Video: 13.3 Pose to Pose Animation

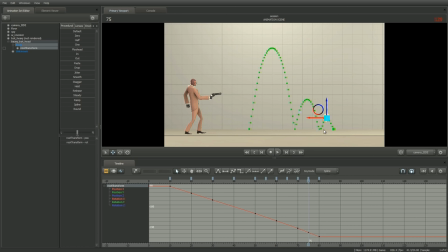1239s
Let's make a harder bounce. View the position Z curve in the graph editor by selecting position Z and pressing F. Select the position Z key at frame 70 and click on the linear tangent button. Now both bounces are linear and sharp.
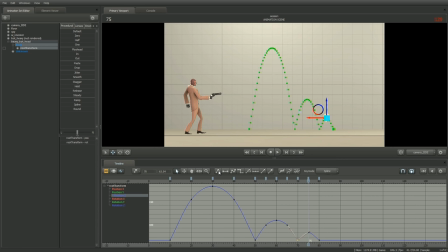1258s
And while we're making linear tangents, let's make the position Z key at frame 80 linear as well. Later, when we make the head decelerate, this will keep the head from going into the ground. Trust me. Select the position Z key at frame 80 and click on the linear tangent button.
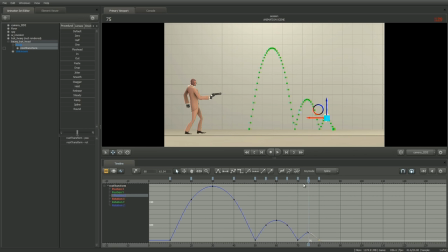1281s
And like the last two parabolas, create hang time by moving the head a little higher between the bounce and the apex. And mirror this key by copying and pasting it on the other side of the curve. Play the animation.
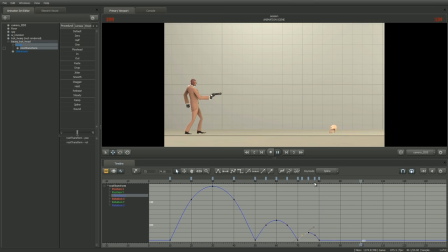1301s
Totally worth it. Currently, the head stops abruptly at frame 80. In the real world, nothing just stops. Let's have the head start to decelerate at frame 80 and come to a gradual stop at frame 90. Before we move the head, let's set a key for all curves on frame 90.
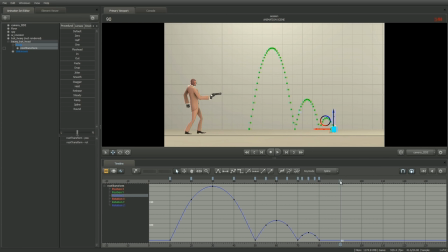1321s
Go ahead and set the playhead to frame 90 with root transform selected and press the M hotkey. Go ahead and reframe the graph so that all curves are visible by selecting root transform and pressing F.
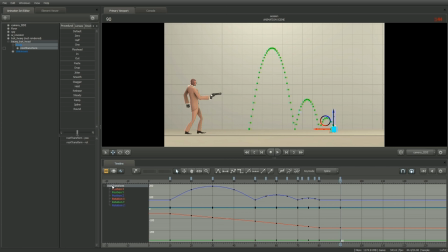1338s
Now let's move the head a little to give him some distance to slow down. Select the x-axis in the viewport and drag the head a little to the right. Let's see what's happening to the position X curve in the graph editor. Select position X from the graph editor outliner and press F.
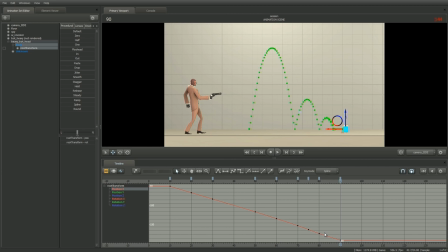1357s
We can see that the curve is diagonal and straight, which equates to constant motion. Then the curve abruptly becomes horizontal, which equates to no motion at all. For the head to decelerate, the curve will need to change smoothly from diagonal to horizontal. To create the gradual stop, we'll tell this key to use flat interpolation.
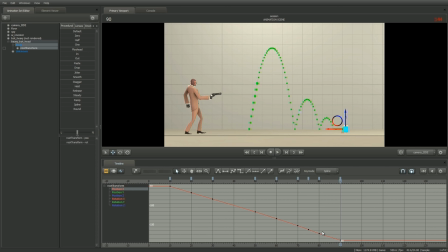1377s
Flat interpolation basically flattens out the curve at the key, creating motion that gradually changes from diagonal to horizontal. Select the key at frame 90 and select the flat interpolation icon.
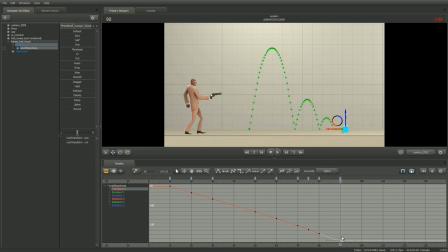1393s
Now the curve gradually changes from diagonal to horizontal. Let's adjust the curve so that the motion preceding frame 90 flows gradually into it. With the key on frame 90 selected, hold down shift and middle mouse drag it vertically.
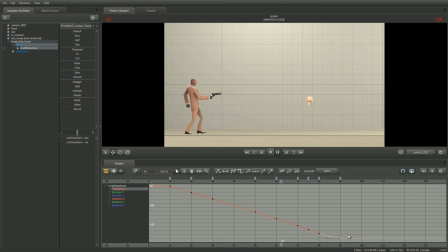1410s
Play the animation. Now the head travels at a constant velocity along the x-axis until frame 80. Then it decelerates to a stop.
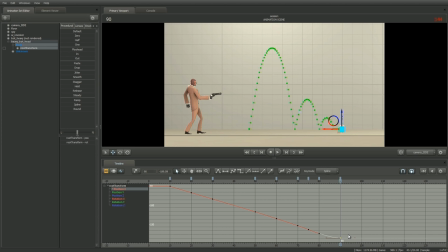1425s
It's no good just having the head flying perfectly rigid through space. It's rather dull when it comes to streaming particle blood, or in this case oil. Nothing like a little spin to get a nice spatter effect. So let's go the extra mile.
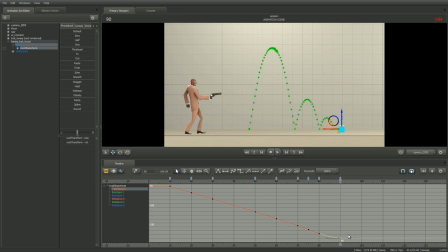1438s
We'll create the spin in the graph editor by setting a key on frame 90 on the rotation Y curve, then moving the value of the key in the graph editor. Let's reframe the graph so that all curves are visible. Select root transform and press F. Set the playhead to frame 90.
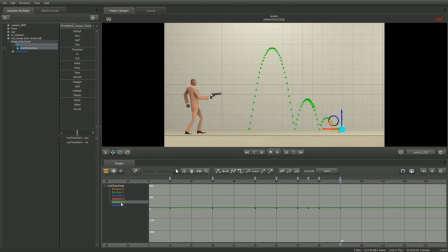1457s
Now, select rotation Y so that it's the only curve visible. Notice that the curve is flat, which equates to no rotation. Go ahead and move the key at frame 90 by selecting it and shift middle mouse dragging it down.
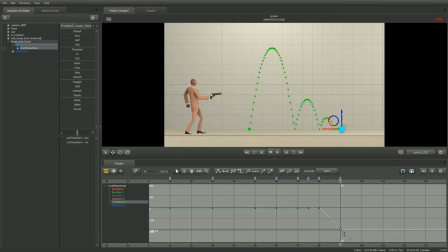1474s
The head starts to spin, but not nearly enough. We'll need to make room in the graph. To zoom out on the vertical axis, hold down Control and use the scroll wheel.